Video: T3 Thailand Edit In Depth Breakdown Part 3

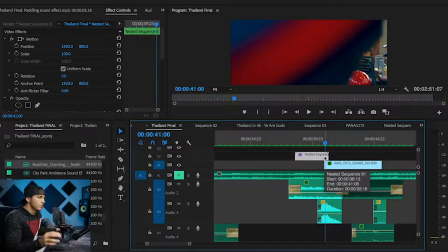1468s
Now we talk about how to do this in unique transitions in the editing section, but we're just going to go over this real quick so you can see.
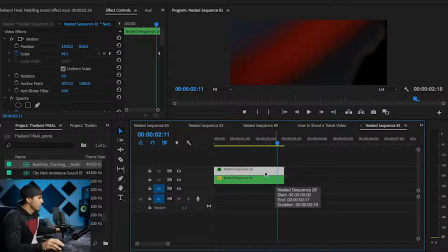1476s
Nick George actually did this as a part of his original edit that I liked, that I incorporated into my final edit.
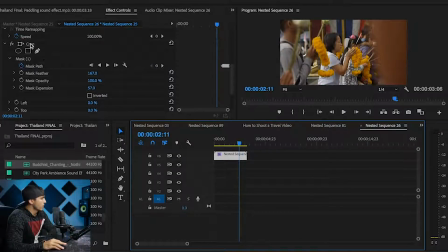1482s
But the way you accomplish this look is by dragging the crop effect onto your clip and then creating a mask. You can draw a mask, and you can see here the mask that Nick has drawn,
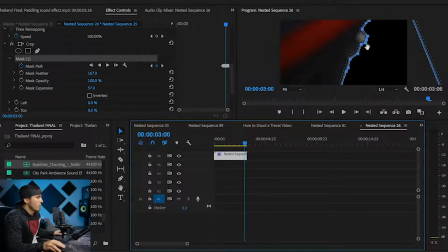1492s
and then frame by frame you draw the mask around whatever you're wanting to fade out of. So you can see he's drawn every single frame. There's like 7 or 8 frames there that he's drawn, and then just adding a little feather here to make it a little bit more seamless. And it looks like he had his feather set to 167.
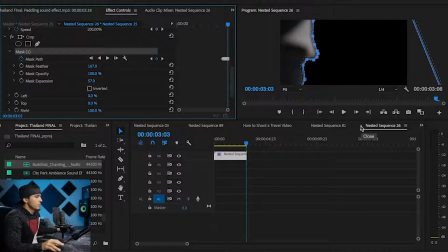1509s
So that's how he was able to simply create that transition effect. Again, we covered that in depth in the course.
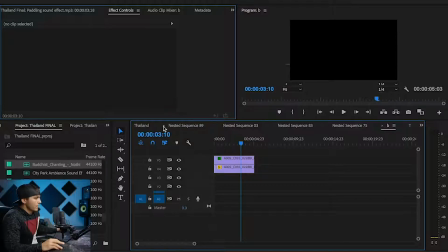1514s
It's basically just a crop effect with a mask painted around it, and there's the final result.
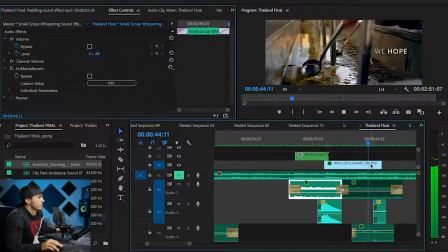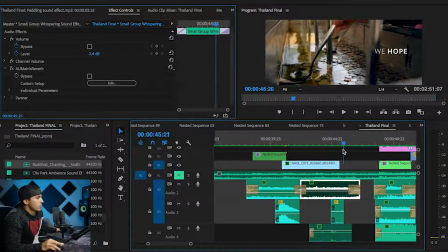1527s
Now notice how these two transition into each other.
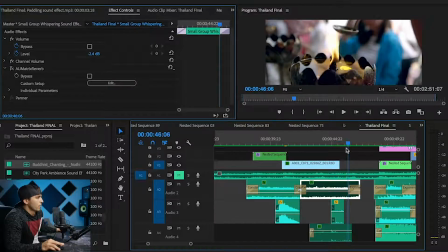1529s
So we have 2 separate clips, one of the dip and one of the ladle pouring into the cup here. So I decided to cut as this starts coming up, and then I transitioned from this guy still coming up.
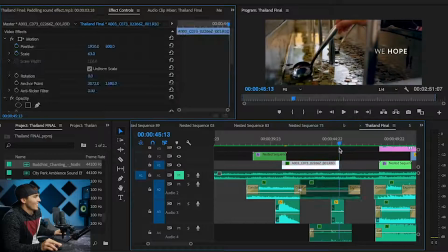1544s
So that was very strategic to help those 2 clips cut together well, so it feels like that motion is continuing.
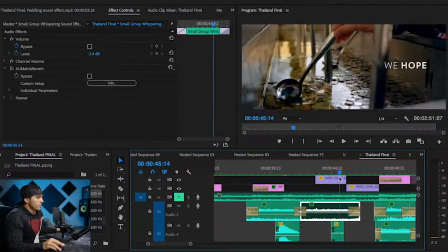1552s
Now both of these clips have a speed ramp on them. They start at 100%, which by the way, these were all shot at 60 frames per second, converted down to 24 frames per second, so they're all in slow motion.
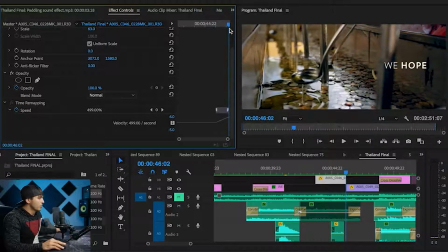1564s
And then you see that I speed them up to, in this case, about 500%, which is going to be 2 times normal speed, because 250% would be normal speed. So we go from 100% to 500%.
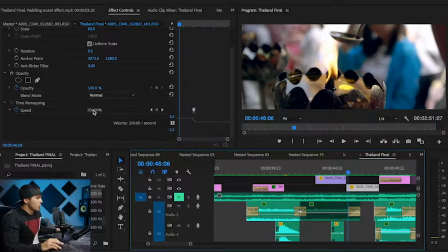1578s
To speed that up, and then coming down, this clip goes from 250, which is normal speed, to 100%, which is slow motion. And you can see that I kind of ramp that in a little bit to help ease that speed ramp transition there.
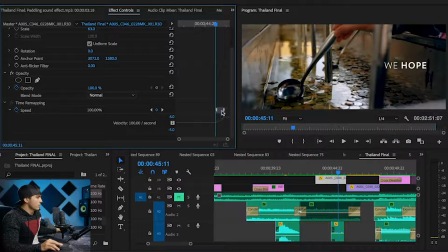1594s
And same thing on this end, we're ramping into that so it's not abrupt. Here's what it would be like if it was more abrupt. So again, I always like to ramp into those speed transitions.
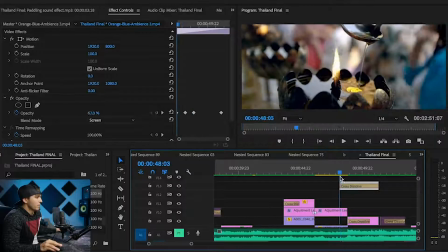1609s
Again, you'll notice that same light leak applied there over top. Help transition those 2 clips.
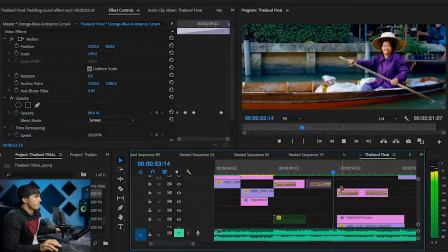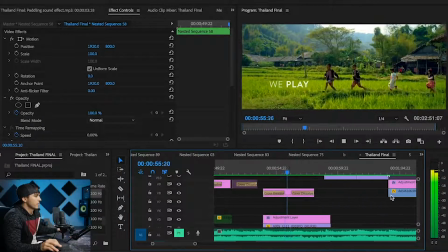1622s
Again, that paddle sound effect. Children playing sound effect.
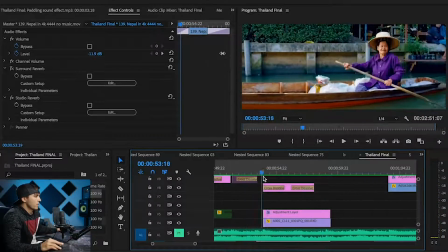1628s
And see that speed ramp coming off here. Slow motion.
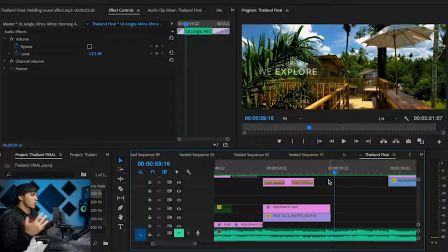1634s
And we speed out into the next clip that just starts out slow. So not every clip is speed ramped.
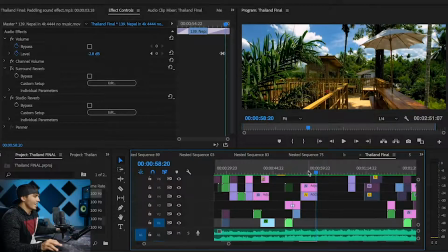1639s
I only did it when the music would change. So listen to it with that music on, and it kind of makes more sense when I speed ramp based off of the music.
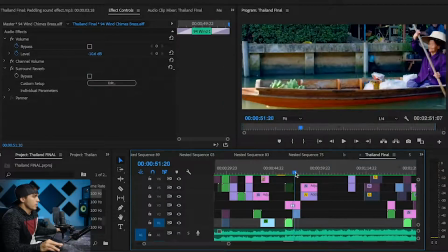1647s
So listen to the music on this speed ramp here.
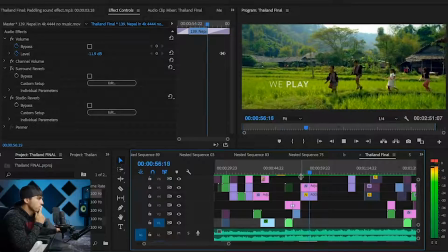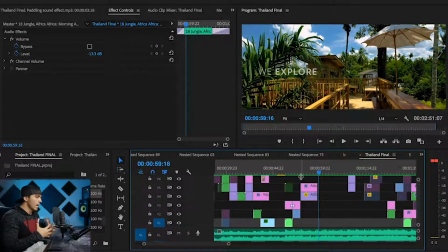1655s
So you have kind of that do-do-do-do-do. So in that part of the song, I have a little speed ramp to help you feel that beat in the song.
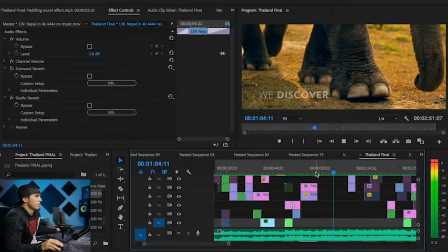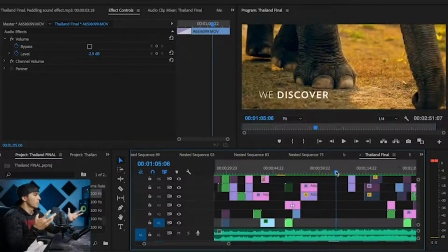1672s
Now on this part, I wasn't sure what clip to put here for the word discover.
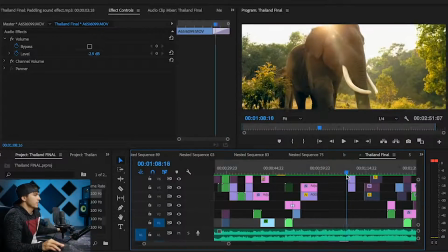1676s
And originally I had something else, and I thought that the elephant trekking through the forest here was a good discovery shot.
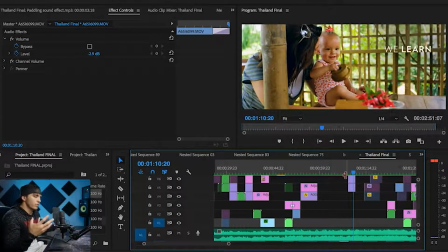1684s
And then learn was good for showing a little baby.
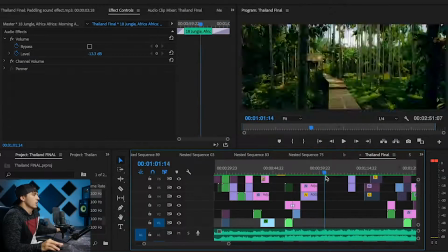1687s
So again, throughout this, I'm picking the clips based on, which things I feel would go well with those words.
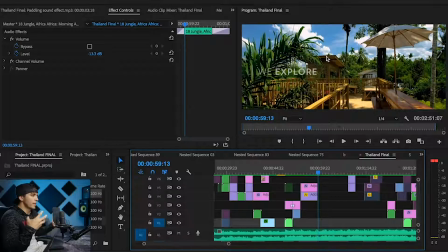1694s
And I'm grouping also footage that was shot in the same places when I can. So this clip is in a tree house area.
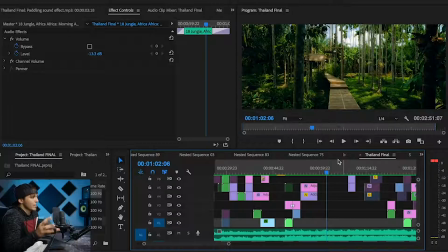1704s
And the next clip is in the same location, just a different spot, but they're similar. I'm doing that a lot where throughout the edit, I'm placing clips together that I feel are related in some way.